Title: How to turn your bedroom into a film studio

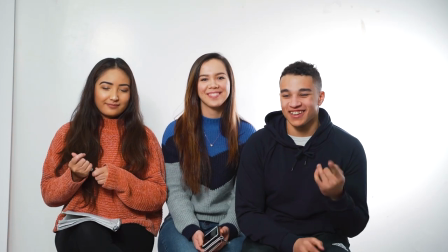0:00 Hey, what's going on guys welcome to today's vlog today's video is all about how to get look
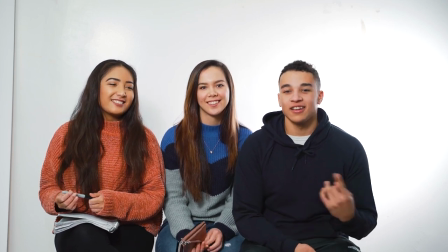0:06 Today's video is all about how to get it look like this in your bedroom. So basically how to turn your bedroom into a studio
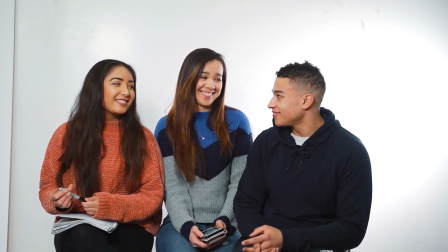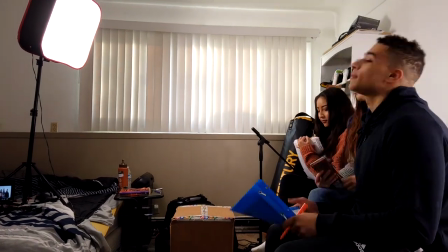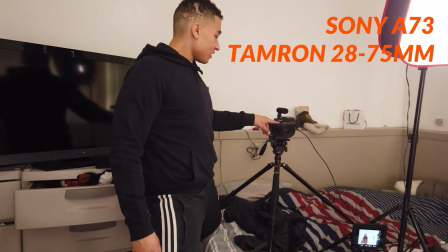0:24 Set up on a tripod you got the Sony a7 III
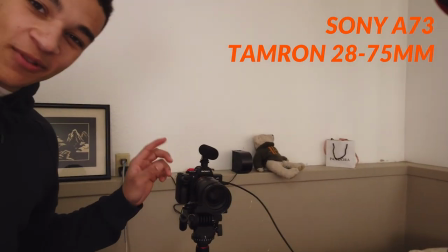0:29 Got the Sony a7 III right here Tamron 28 to 75 lens on top.
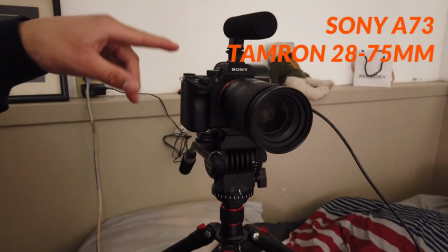0:33 He's got a shotgun mic I didn't really feel like setting up the whole big mic LED light panel.
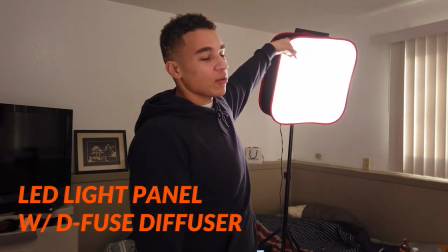0:40 It's a bi-color one But it just turned up all the way going through some diffusion.
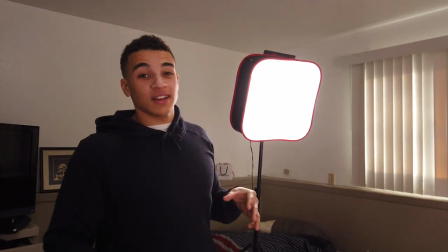0:44 This makes it light look a lot softer I can break that down in another video But anyways just it gives a
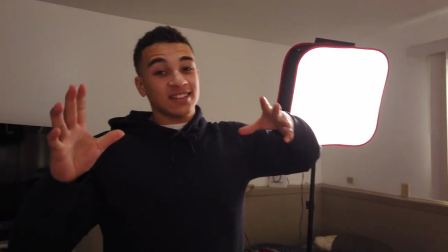0:50 professional look to it when the light is nice and soft and then down here We just put a monitor.
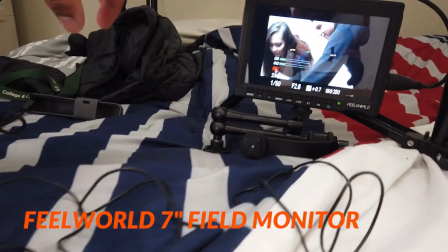0:56 I have a monitor running from the camera as you can see right there Nice. My background is this light's just bouncing white.
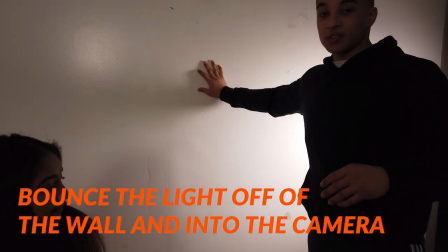1:04 It's just at full power bouncing straight off this wall which bounces into the camera.
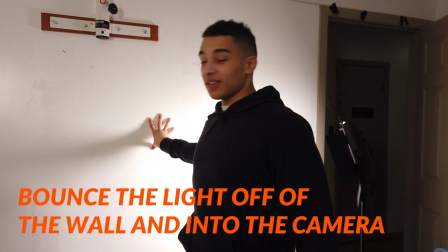1:08 So the camera picks it up really bright. To your eye when you look at it yourself it looks kind of crappy, there's a bunch of stuff on the walls.
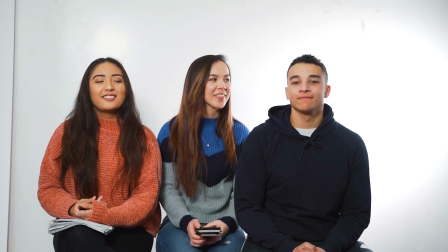1:15 But to the camera if you dial in the settings right and turn up the ISO a bit it looks pretty much perfectly white.
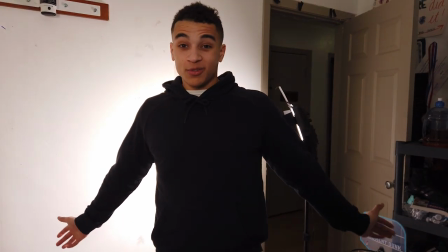1:20 Basically that's the setup, that's how you get the look. Let me know if you want more lighting breakdowns like this.
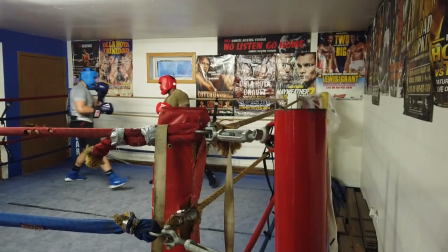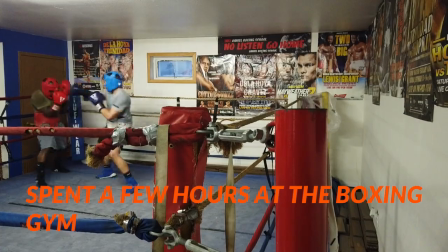And I'm sorry, I promised you guys to show you the edit I made for my client that was filmed 100% on the DJI Osmo Pocket, but I'm actually going to be putting out and making a whole, tomorrow's vlog will actually be focused all about that, whether or whether or not you can use the DJI Pocket Osmo, Osmo Pocket, whatever one you want to call it for professional use in client works. There's a couple downsides to filming with it that I need to work around and I'll break those all out in the next video. So be sure to watch that if you plan on getting the DJI Osmo pocket or already have the DJI pocket Osmo Osmo pocket anyways, thank you guys so much for your support and thanks for keep coming back and watching these videos We are gonna be at vlog 8 or 9 I don't even know anymore, but we're just gonna keep them going 30 day vlog challenge is almost one-third over pretty wild So glad I did shout out Scott McKenna again for the challenge but thank you guys so much for watching as always be sure to hustle hard and never forget to enjoy the journey and have some fun.
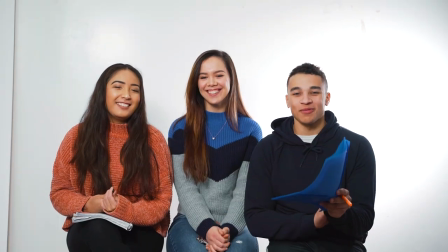2:39 Alright so let's get into it subscribe to my channel at Chitty Space Gains the
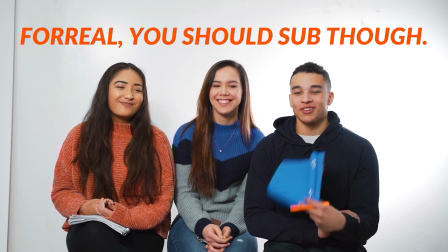2:44 link will be in the bio check me out I'm the one who set up all this lighting and stuff so...